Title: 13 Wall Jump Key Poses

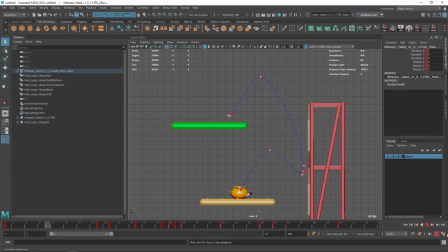738s
I think it looks good. Now on the falling here, I'm not particularly fond of how slow he is to flip, and this is a very constant thing that Maya has, and that's due to the nature of animation with 3D softwares.
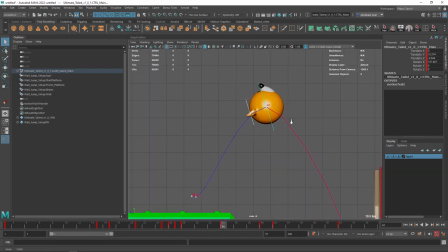754s
Maya only knows that we want the character to be here at frame 34 and here at frame 40, but it doesn't really know how fast we want the churn to be. So Maya just thinks that what we want is for this guy to just like normally flip,
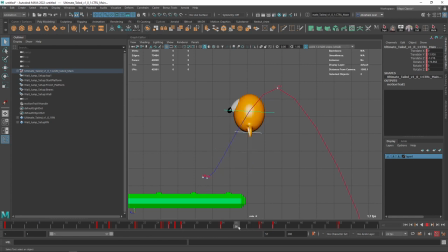769s
but we would actually like this guy to do a quicker flip, so that at this point, roughly at frame 37, he's pretty much already finished his backflip, right? So there's 2 ways to fix this.
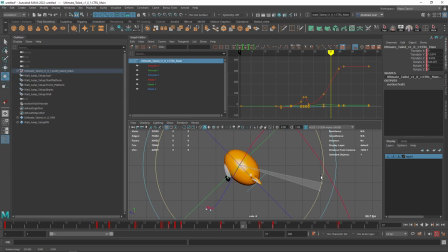781s
One would be to go here, and we know that the channel that we're modifying is rotation in X. So if we go here and rotate X, you can see how this curve here from frame 34 to frame 37 is really, really slow.
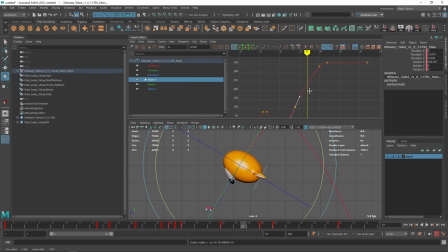795s
And we can, of course, just grab the curve and just like push it in such a way that it makes Maya understand that we want the twist to be a little bit faster, so that he lands on his feet a little bit better.
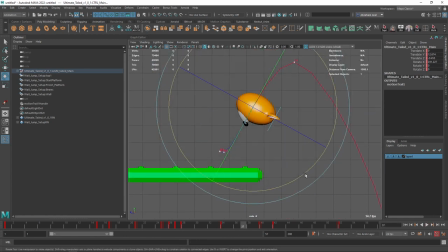808s
Or another thing that I like to do is go to frame 37 and just manually say, hey Maya, make sure that this character is doing this flip at this point. So now Maya knows that since we have an extra frame there, let's animate both curves,
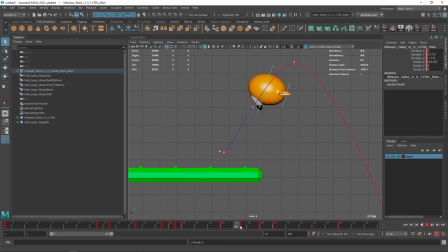822s
it knows that it needs to do a faster flip between frames 34 and 37 to make sure that the little fox here lands in a nicer way. So here, I think he should pretty much be landing on his feet. If we need to just move it slightly forward, that's fine.
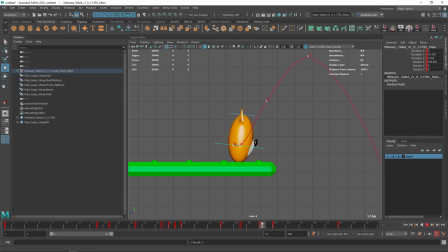837s
And then it's squash, and then stretch, squash, and then he just recovers his form. So let's take a look at the animation now with that extra in between that I added there. Way better, right? So as you can see, that the little fox here churns very,
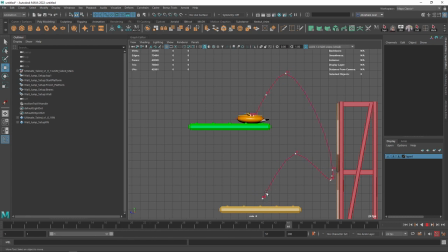856s
very fast and allows us to create this very nice effect where he just bounces on the wall very nicely and then just goes all the way to the top. I think I want to modify a couple of things here. Like I think the arc is looking good, but I think we could make it better.
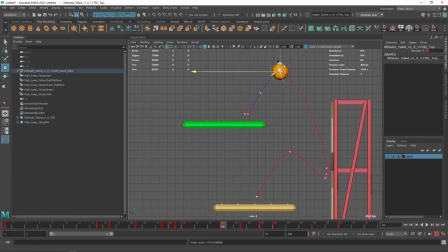871s
So I'm gonna push this guy a little bit further back. Whoop. Just with X here, there. And then frame 37, of course, we're gonna move him back. Frame 40, just a little bit further back, so that the curve's a little bit more that like the bouncing ball curve that we had before.
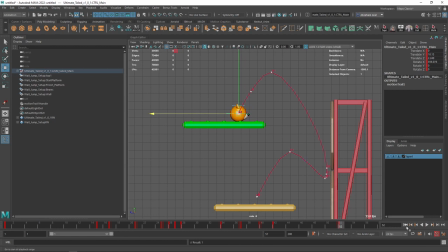889s
42, and then 52 should be right around there as well. So that should give this a little bit more of a floaty look. There we go. We can also go to like frame 28 and say, hey, you know what? Maybe at this point, I want him to be rotating a little bit more. Like at frame 31, I want him to really throw his body out.
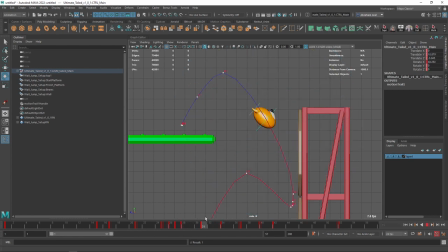909s
So that twist or the switch is going to be a little bit faster there. Grab both elements and hit S. There we go. Now if we take a look at this, we get this very nice bounce.
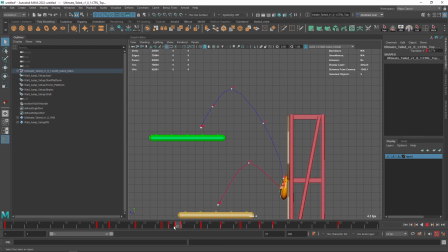922s
We could exaggerate the bounce here on the wall. So for instance, remember we have 1, 2, and then we have 2 frames here. We could grab both curves and just give it one more frame, just one more frame, just so that he holds on the wall a little bit more, just a fraction of a second.
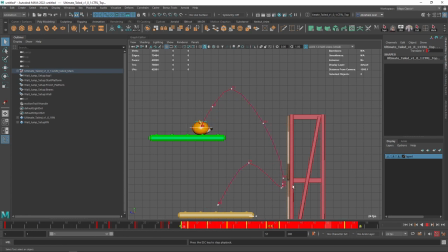940s
See that? So just that fraction of extra second there allows us to make it seem like he's actually like holding on the wall and preparing for the big jump. It's just one extra frame, and it completely changes the way that the animation feels. We need to now, of course, discuss with ourselves whether or not that's good or bad.
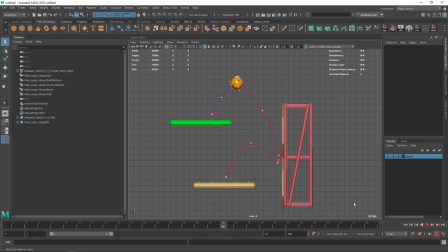959s
Sometimes some animations will benefit from those extra frames, and sometimes other animations won't. In this case, I think it really is not benefiting that much, so I'm just gonna go back. I think I like this snappy, cartoony feel for the jump.
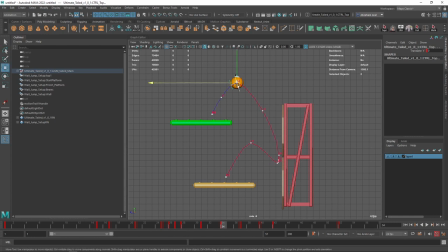974s
Now I do think that my jump is a little bit too wide, so I'm just gonna again grab this guy right here. The main curve just. We always want the curve, the arc of the character to be as nice.